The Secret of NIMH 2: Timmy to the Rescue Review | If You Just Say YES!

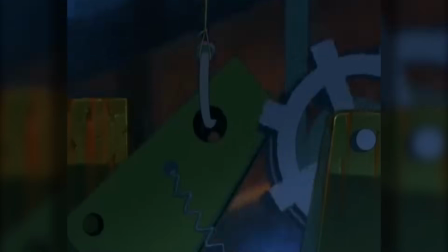But still, it has to be mentioned that the quality of the animation didn't go downhill, it went on a massive freefall.
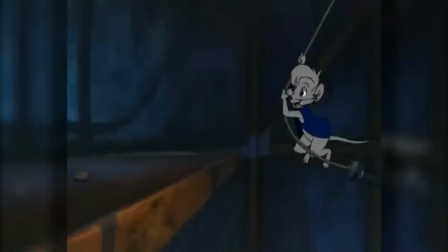And even if you want to try to judge it on its own merits,
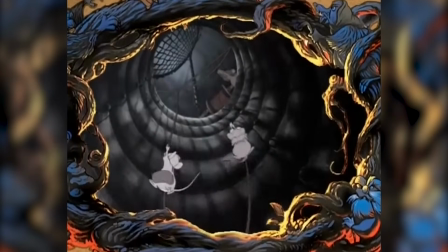the comparison is unavoidable because the movie made the serious mistake of opening with clips from the first film.
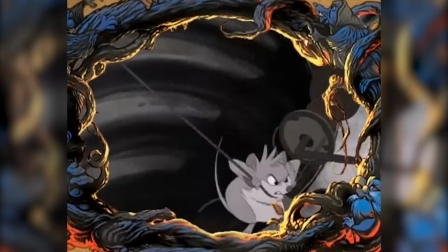It's like it's saying to me, remember how great the animation of The Secret of NIMH is?
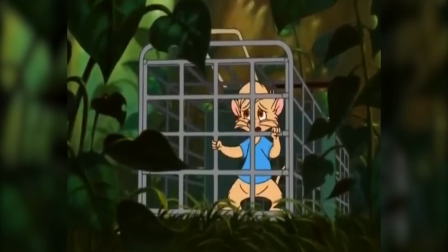Well, that's not happening here. Here's a cheap cartoon we imported from Taiwan.
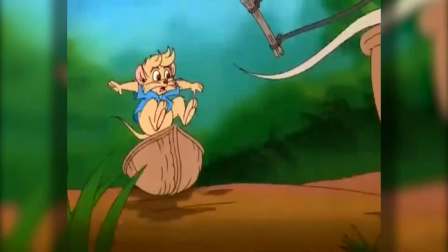Last one back's a load of kitty litter. Hey, get back here!
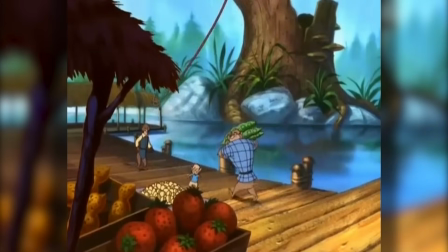Yes, it should be expected that a direct-to-video sequel has lower quality animation than its predecessor.
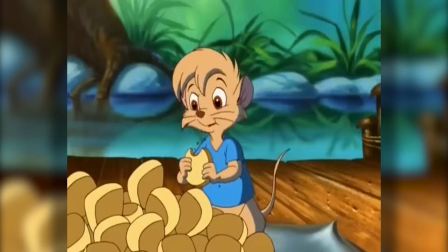But even seeing it as is, this looks awful. This could barely even pass what they put on television at the time.
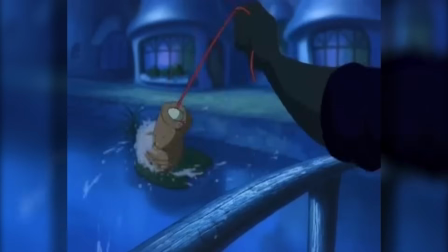Even without knowing what happened behind the scenes, I can tell that this production was both highly rushed and little money was spent onto the budget.
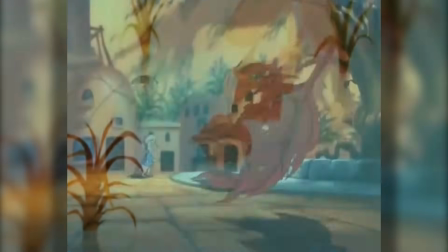Admittedly though, I won't say that this is the worst animation in history.
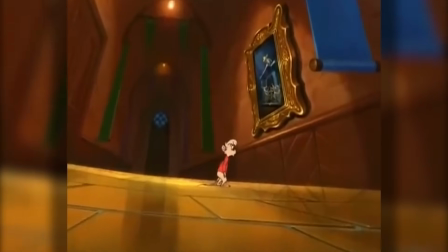I might as well get the good merits out of the way and say that at least some of the work from the animators is okay.
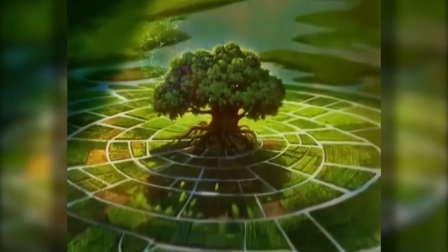It has nicely painted backgrounds that capture the mood of the environment, like the pleasant,
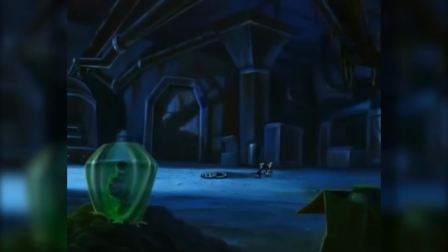colorful, and natural Thorn Valley, and the eerie and near-abandoned complex of NIMH itself.
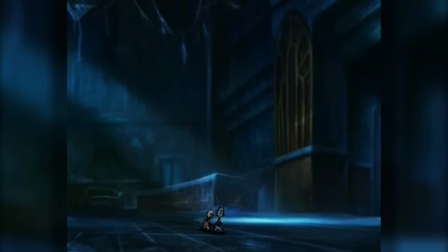And I suppose that it does manage to visually capture a world with intelligent rodents and play with the scale pretty well. not
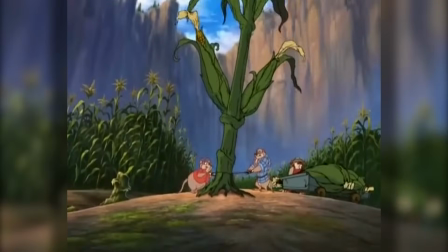only presenting the adventure through their size, but also show how they create their own towns while still trying to live around the human world.
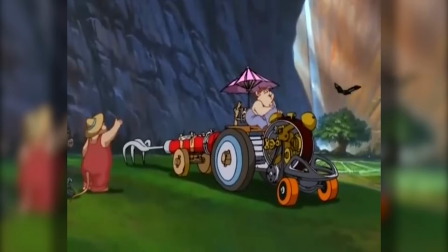Tim Brisby! Hey, come on, let's go! There he is, Timmy! Hello down there!
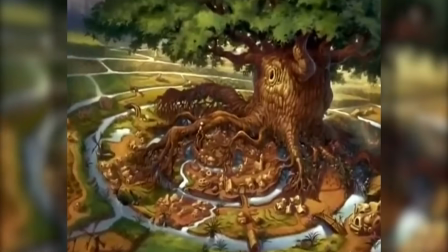Welcome! There it is, Jeremy!
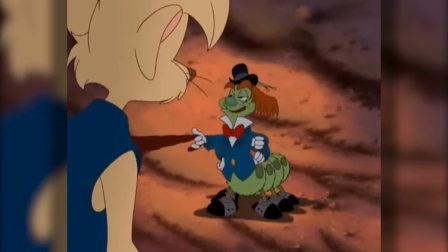Sadly, this is where the positivity ends, and those elements alone are not enough to consider this good animation.
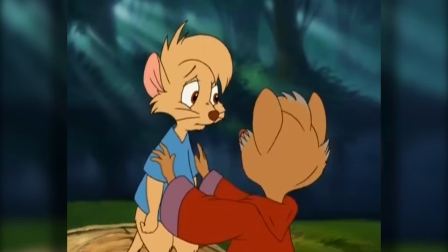This is especially the case when you look at the characters. For one, their designs bite off more than they could chew.
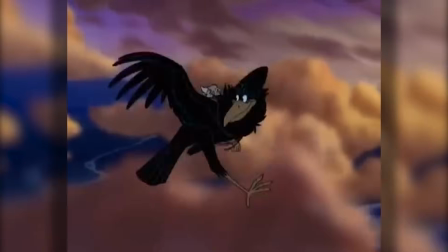It may try to emulate the Don Bluth style of its predecessor, and on their own, they're passable, but like I said,
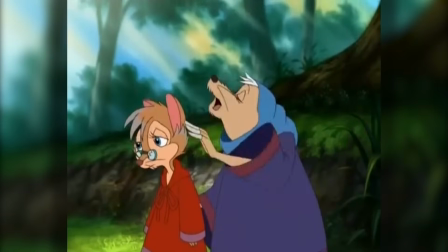with the time and money put onto this feature, it would be impossible for any animator to achieve that quality with the few resources given,
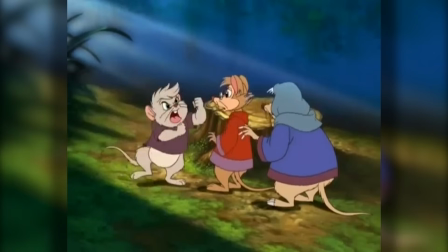as they end up looking like pale knockoffs.
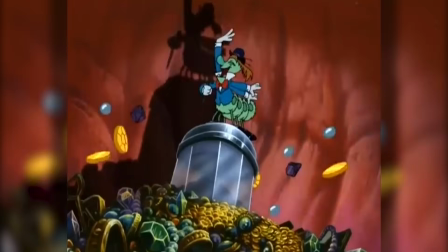Not to mention that there is a harsh contrast between the characters and the backgrounds, where the backgrounds have their own layers of lighting and depth,
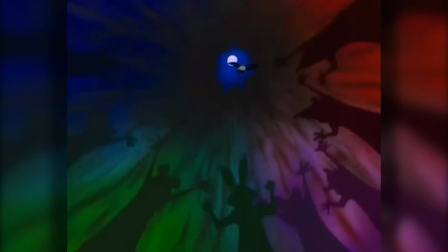while the characters pop out too much with its flat colors that almost never has any shadows to show its physical dimensions.
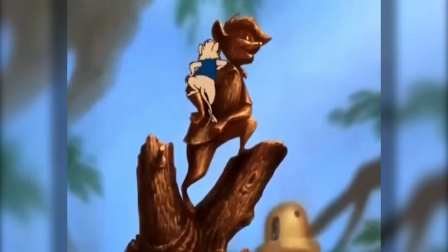One day you'll see, I will equal your fame.
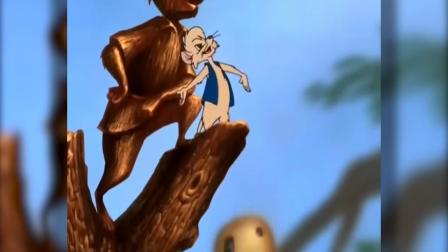I will show the world.
But then you have the character animation.
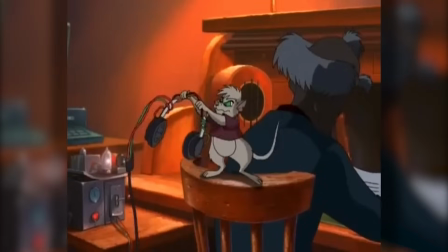Looking at a frame of this movie is one thing, but when seeing it come to life, oof, what an absolute mess.
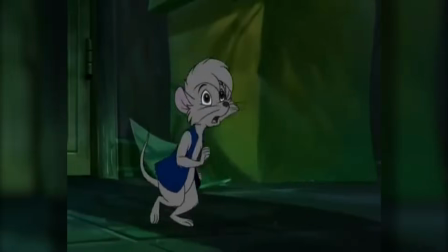Yes, this is limited animation where a lot of shortcuts were taken for their movements,
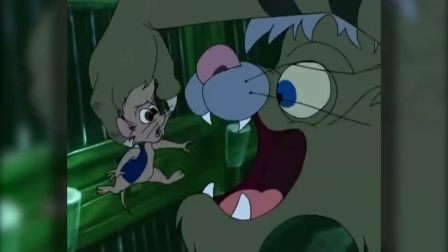but I don't think anyone had the time to make any revisions to ensure that there is a natural flow to the scenes,
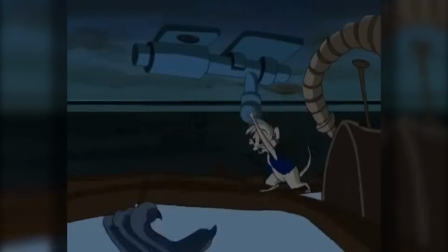especially when the action feels more clunky and awkward.
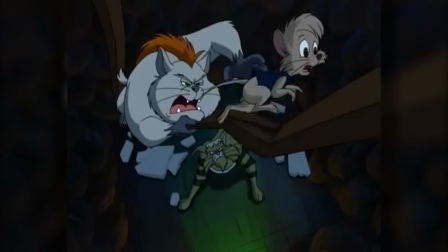I'll show you how to do it, boy. Come here, little mousey. I need that tail to use it as a toothpick.
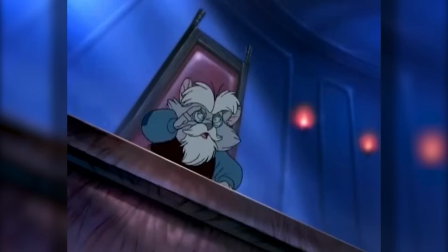Yes!
It's even worse when you see them try to talk.
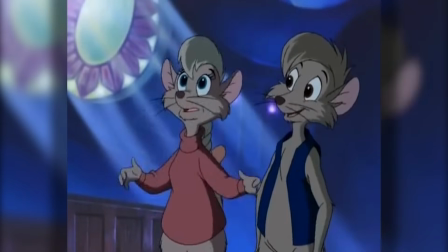Some may say that this is nitpicking territory, and I know that lip-syncing can be a long and excruciating process in animation,
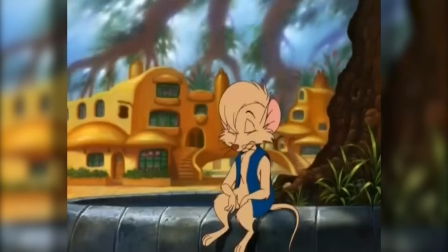but there is no hiding how this one missed its mark. You can actually make a drinking game out of the number of times when their mouths actually match their words.
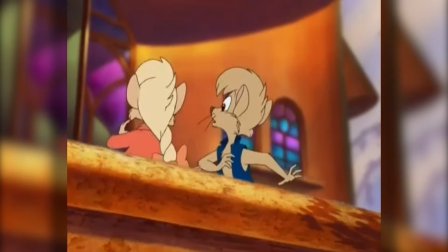No, I don't mean the other way around, because it's more common that the mouths go wherever they want, regardless of what the characters say.
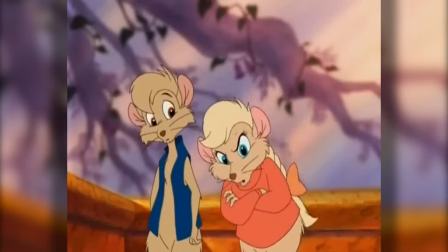The answer's no, isn't it?